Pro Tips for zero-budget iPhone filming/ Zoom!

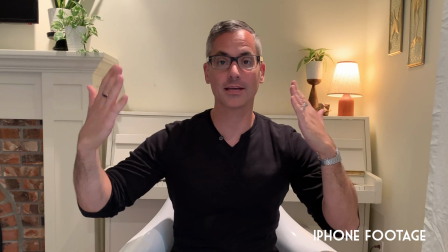And you might want to light one side of your face brighter than the other. That's something we generally try to do as professionals.
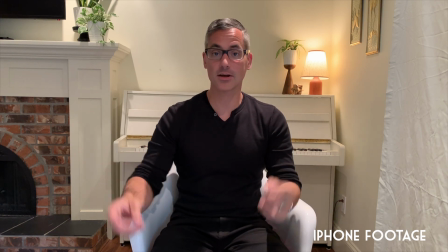So let's just see what it looks like when we turn these lights off and these lights on. So there we go, a much more flattering image. The next thing we need to think about is camera placement. As far as height goes, is try and get your camera fairly close to head height.
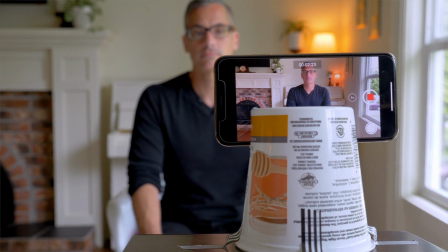And that's going to give you the most pleasing shot.
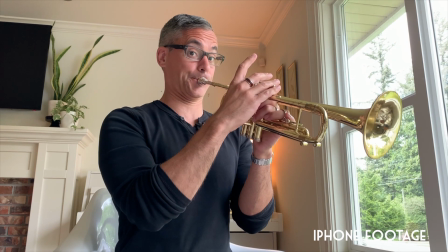You don't want a super low shot looking up your nose, and we also don't want to go too far top down. That's just going to look kind of awkward. Get that camera up about head height and it's going to feel a lot more natural.
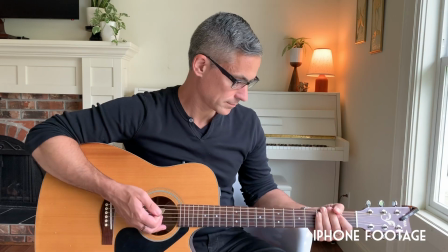You're going to look a lot better. As far as traditional framing goes, us videographers like to use the rule of thirds, and that means you split up the whole frame into thirds this way and to thirds this way. And what we'll often do is place people on the third.
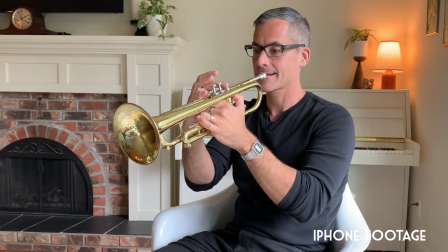If it is a situation where I'm playing trumpet,
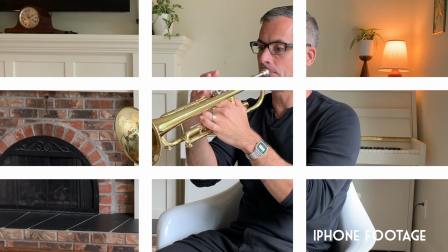I may position my body and my head on the third so that the trumpet is going into the negative space,
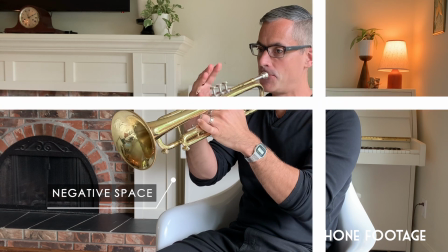and that is going to look pleasing. But we might not have the luxury of space for that, so you just have to look at your shot and try not to have too much dead space on one side or the other.
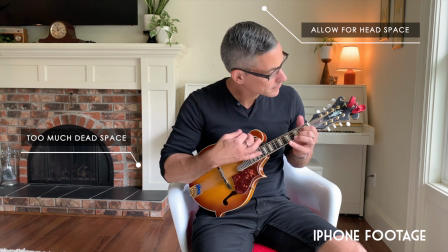And then also think about head space. If you're getting a wide shot, you want to make sure that you have a bit of headspace above you. It gives you some room to move. But another thing to think about is this actually going to be a head-on shot right in the middle? Right now, I'm framed in the middle. And we'll do that often if we are doing some kind of instructional video where we are speaking straight to the camera. Now, in terms of audio, this is where things get a little bit ugly without using actual microphones. Because the problem is you want to be able to see yourself in the video, which means you need to have the camera far back enough, but the farther you move the camera back, the more room noise you're going to have. And by room noise, I mean echo, and maybe other things like the refrigerator or the lawnmowers. You need that camera to be at the perfect ratio of closeness to you and still be able to see what's happening.
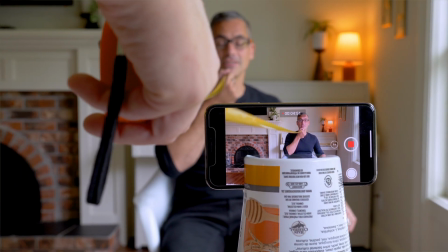We've done a few tests where we set the camera up at 5 feet away and then 3.5 feet.
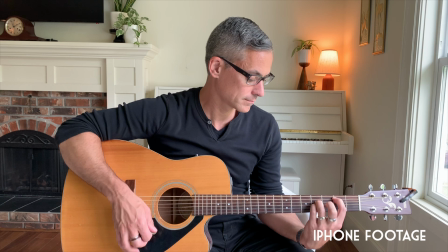We find that with the regular lens on the iPhone,
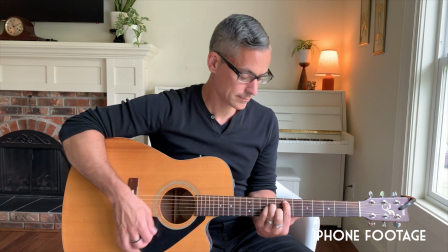around 3.5 feet is kind of a nice distance in terms of being able to see a lot of the musician,
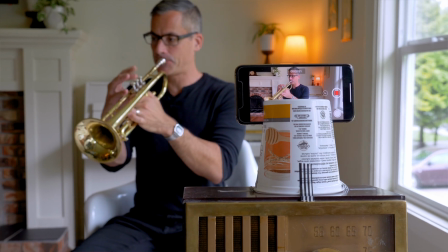but also still getting the phone close enough so that you're getting decent audio.
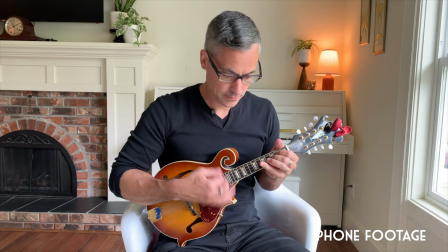If you are doing something like singing, you can have that phone even closer,
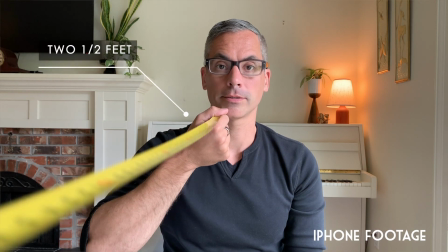but just be aware that the closer it is, the more of your face and all of that kind of stuff you're going to see. And then of course, don't forget about personal grooming. If you got a big chunk of spinach in your teeth, you're not going to love that video down the road. So thanks for watching. Hopefully that gives you a good idea of how to film yourself and your musical performance with your own device without getting any fancy gear in there. So hit the subscribe button and check into my old videos, see what I've got in there, and we'll see you in the next video.